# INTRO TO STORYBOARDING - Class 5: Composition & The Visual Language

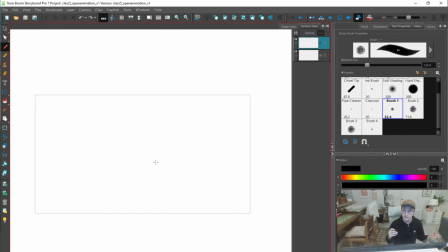[69:15]
It's not just the line of action of necessarily not necessarily just the character, but what about like the lines, the movement of you know, the background itself. And you know, I think that this leads into, you know, these ideas of
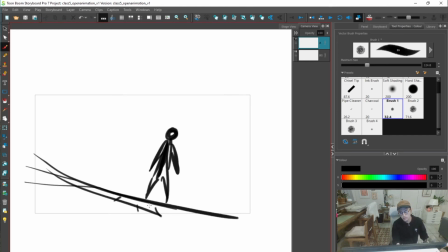[69:39]
leads into these ideas of, well, right, lines that lead, there's movement in the line, and like these background
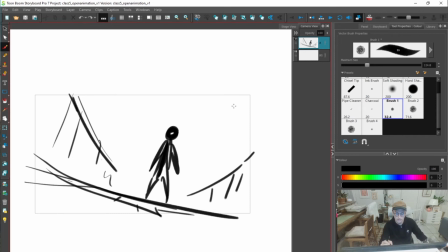[69:58]
these background lines do create a sense of movement for the eye to point to where we want to visually look. Line is very much a part of that, but then there's also, right,
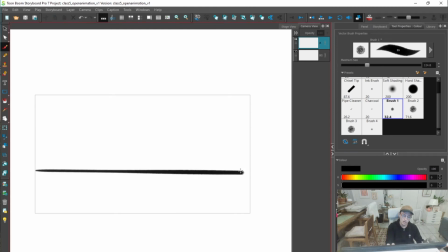[70:09]
like the actual movement in a composition, and like this element that we have with storyboarding can move.
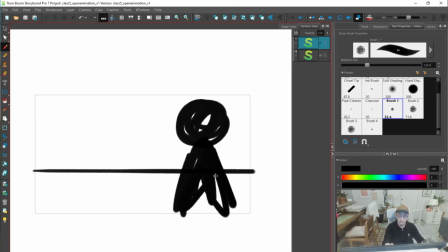[70:24]
And you can go from that being a really, really small element to it being a big element, right? Taking up a bunch of space, and it being imposing.
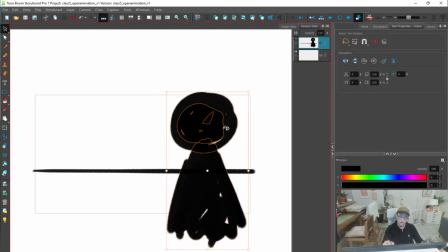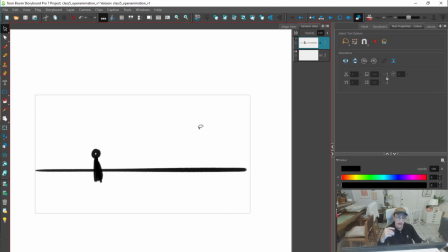[70:40]
Yeah, and that's another space of movement that does, I think, happen, that does get talked about when talking about visual language, is these shapes, these spaces, they move. How can we use that to our advantage?
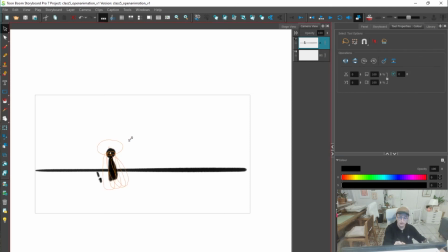[70:55]
If something is moving, our eye is automatically like, it's a contrast, right? That thing is moving, everything's staying the same. Our eye is going to be fixed to the thing that's moving, right?
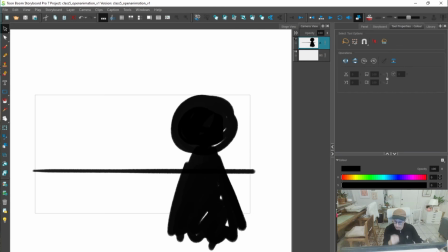[71:07]
That's just another thing to think about when going into your storyboards, of like, just how can we use movement to our advantage?
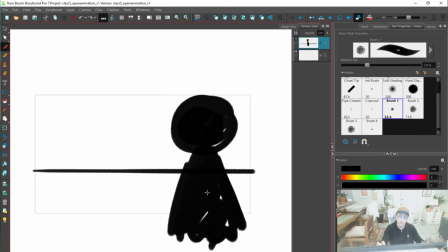[71:16]
Maybe can we move this character from something that's like less imposing to something that's more imposing?
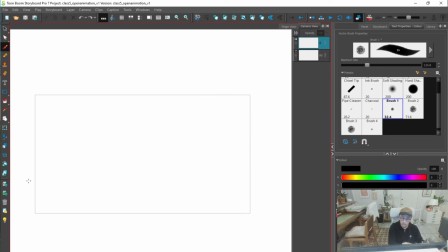[71:22]
Also, just in terms of movement too, like, yeah, it is in the line. It is in the, like, let's create a sense of energy of like,
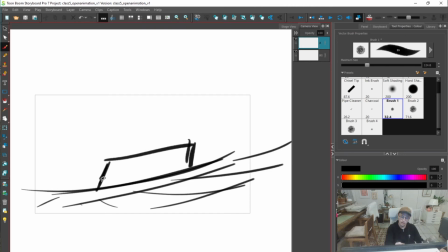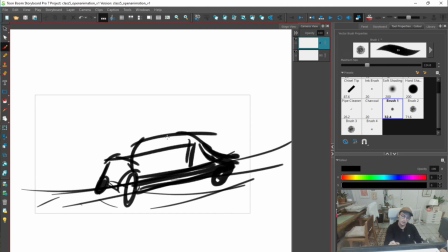oh, this stuff is moving.
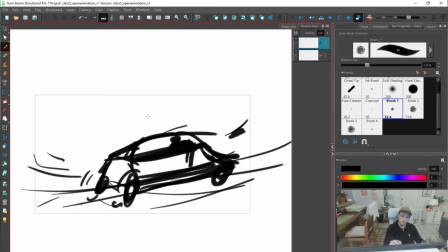And that could just be in the sense of like, right, the kind of this kind of being angled a bit,
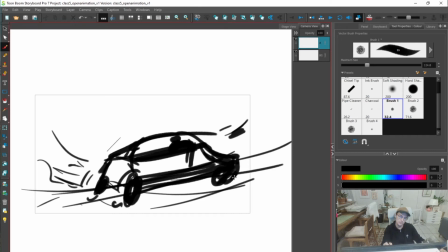[72:12]
and like just the roughness, or like the energy of this line, that can create a sense of movement too. And kind of just like the angle of maybe this composition, there's maybe a sense of movement.
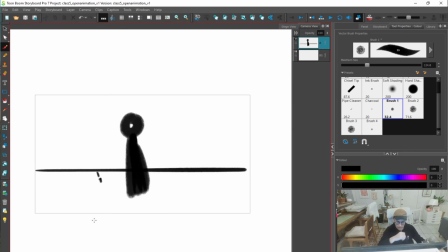[72:29]
So yeah, that can be very much also just in your line work. There's a sense of movement in your compositions,
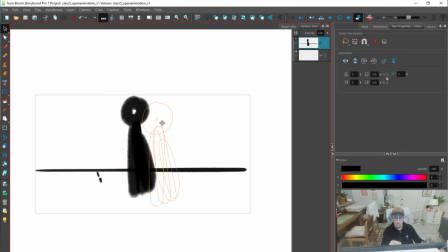[72:37]
being able to move shapes so that they have different meanings.
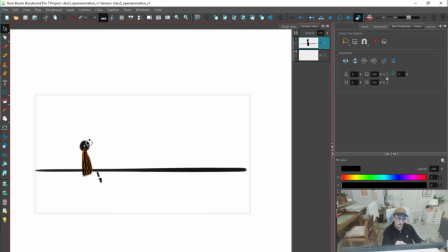[72:42]
You know, they can go from something that's like less imposing to just more imposing.
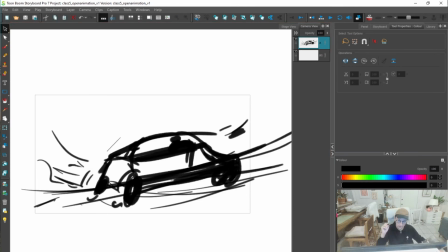[72:47]
So movement is another kind of like jazzy type
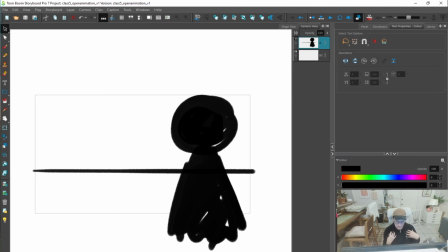[72:55]
feeling and concept, and just using motion in your composition is something that, like, it's hard to maybe put into words,
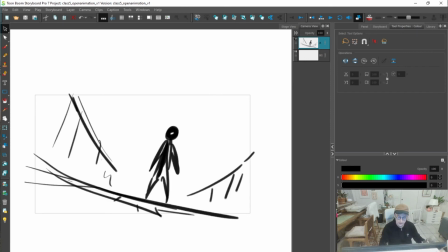[73:05]
but just through this practice of doing these kind of quick little composition things,
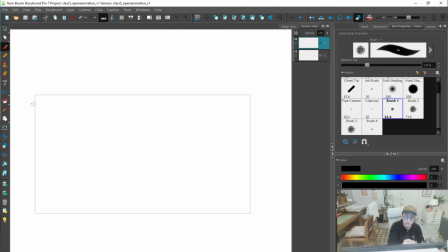[73:10]
you know, if you say, hey, let's create a sense of movement in this composition, like, go, let's do it. Let's spend 5 minutes trying to create a sense of movement in our composition.